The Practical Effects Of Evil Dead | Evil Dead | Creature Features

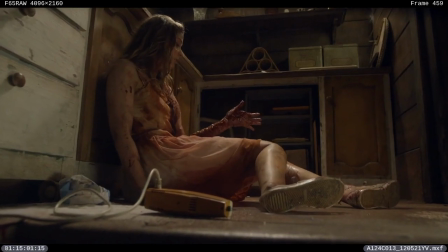[4:11]
And we knew we didn't want to do it that way,
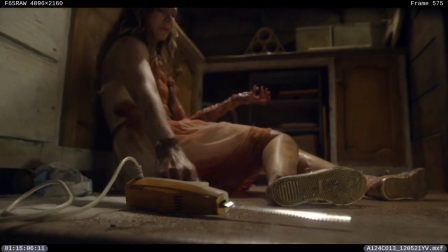[4:13]
and we want to go just one shot, long shot, see the real arm there and see how she goes for it.
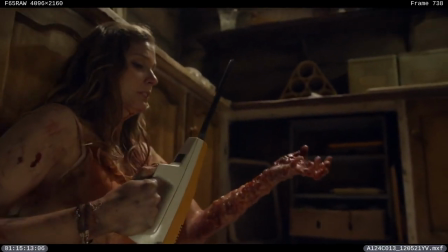[4:20]
So, and that's the shot I've done in the movie, and I think it's one of the best shots in the movie, when she really cut her arm off out of nowhere,
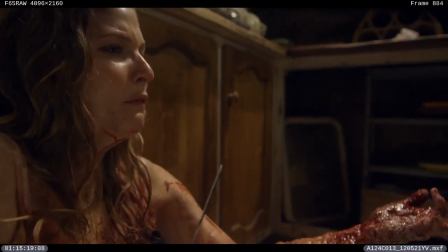[4:27]
she put the knife on her arm and it's just disturbing.
Fuck you! Stupid!
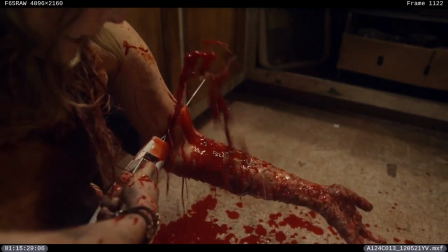[4:37]
Initially we started with the idea that we'd, you know, explore what we could do with a silicon arm and actually joining up two people and
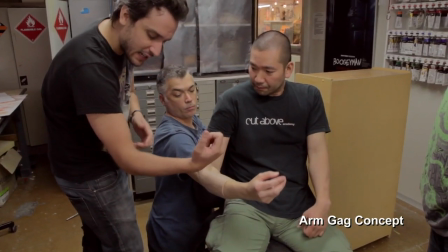[4:48]
trying to get the performance out of Elizabeth and conjoined,
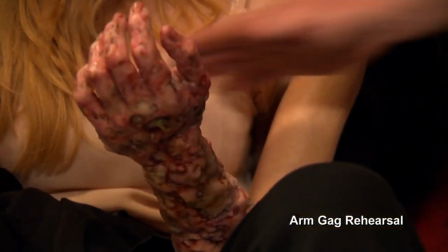[4:55]
basically, with an arm to her double, who's got the infected arm on.
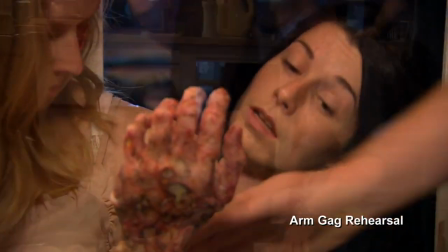[5:00]
So the idea here is so that we can get as much of the blood and all the gore and the cutting and everything in camera
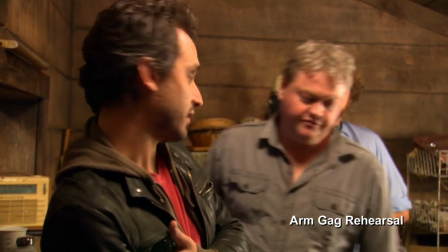[5:08]
and on their clothes and all over her arm and the effect and all the rest of it and all the sort of sensation as much there as possible in the rig. We've got five different arm prosthetics for her. We've got one where her arm drops off
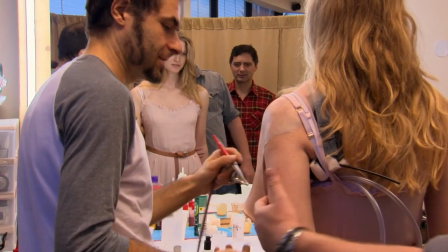[5:24]
and then we've also got ones which are pieces that we're going to be helped with with visual effects to show that she hasn't got an arm after she's cut it off.
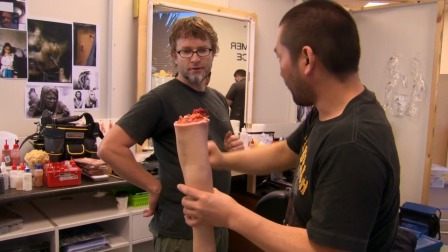[5:33]
So yeah, Elizabeth goes through it all. And then also her arm gets infected in five different stages.
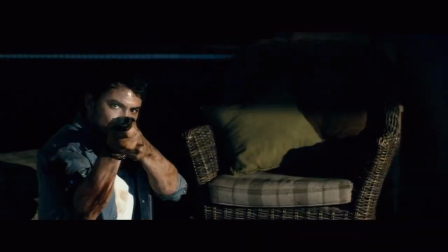[5:40]
She gets her arm blown off, so we've made fake arms. Yeah, she has a lot going on.
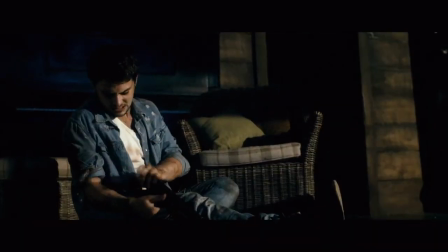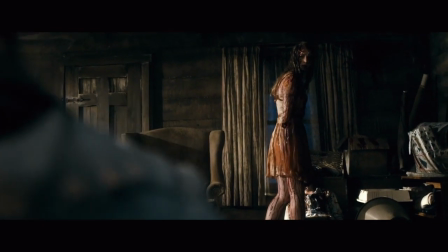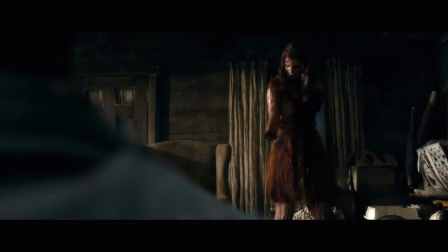[5:56]
The prosthetics and the rigs and everything are just kind of mind-blowingly amazing.
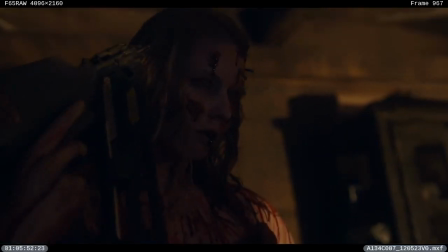[6:03]
I love that Fede is trying to do everything here with prosthetics and with the rigs and not with CGI.
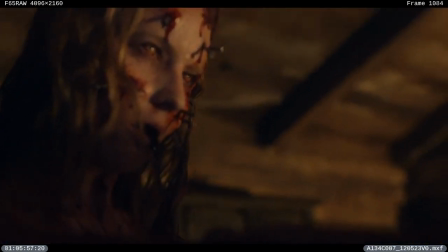[6:10]
It just makes it so much, I mean for us, it makes it so much easier from an acting point of view when you're actually like chopping off an arm rather than just pretending with no blade and all that stuff.
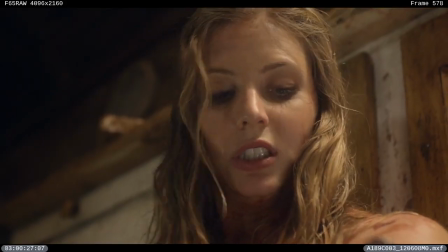[6:21]
I mean, it's cool.
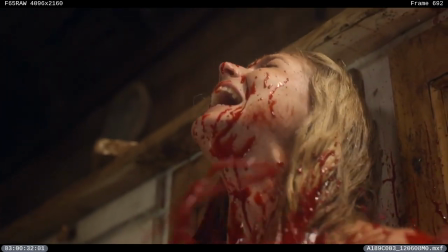[6:22]
And there's been blood everywhere, and vomit everywhere, and it's just, it adds so much, I think.
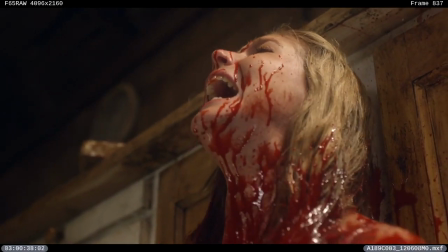[6:30]
Because it's not this CGI, so the blood splatter, and you're like, oh, it's fake.
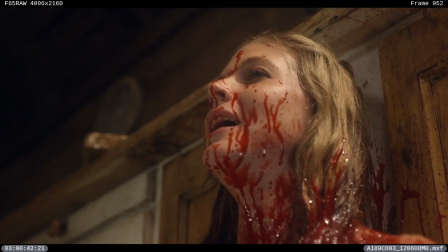[6:34]
It just gives it such a rawness on screen that's really cool to see. Like, I love that Fede in no way is relying on CGI.
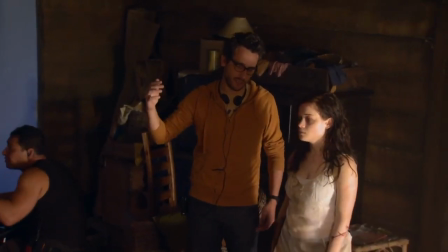[6:47]
There's a lot of like old school movie tricks that Fede uses and I love it. We bring a team of choreographers in to help them to find interest in movement.
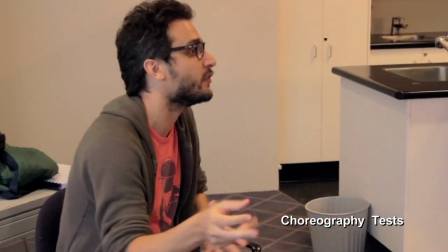[7:04]
The dead eye is just like, you see, half of them is the person suffering, trying to avoid doing whatever they're forcing them to do.
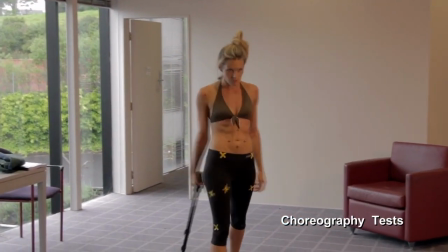[7:15]
and half of them is a piece of demon that is controlled. But at the end it's full demon.
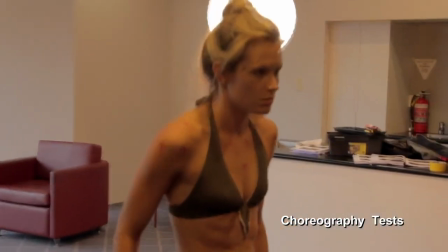[7:21]
We're trying to come up with abnormal movement, something that you look at it,
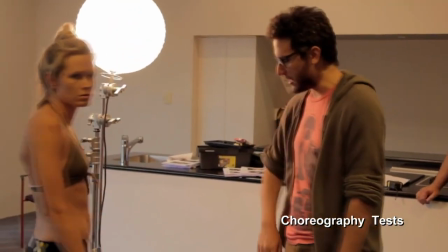[7:26]
and sometimes they're very simple and they're very small, but it's just a movement of the head and an eye doing something,
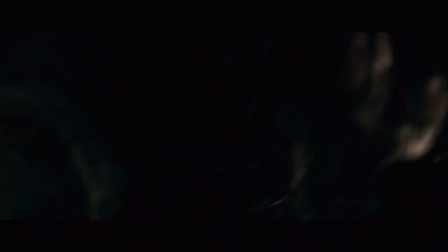[7:32]
like a little twitch, but it's so powerful on camera.
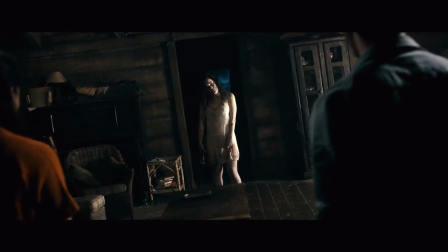[7:36]
And also it helps to keep it at a more realistic level, I guess, and that's really what turned them into such horrific creatures. You see something that you don't understand, why they're behaving like that, why they're doing that, and that's what takes them to another level, I guess.
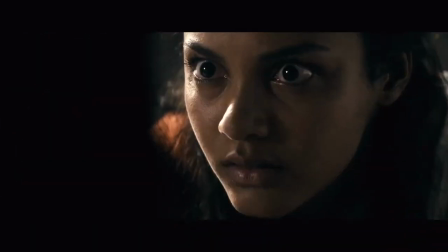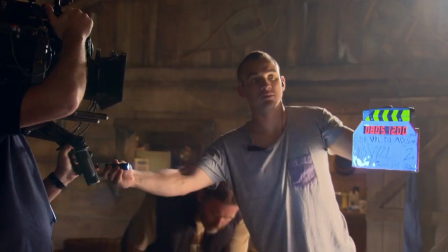[8:02]
You see in the movie, it's real stuff coming out from her mouth, it's really Jane's mouth, it's real stuff that's going on there.
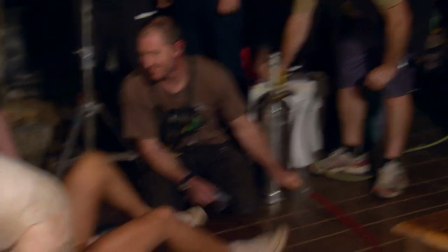[8:09]
So it was pretty violent, pretty violent for them too, because we put the actor through all those tubes and stuff. for now it's very tricky.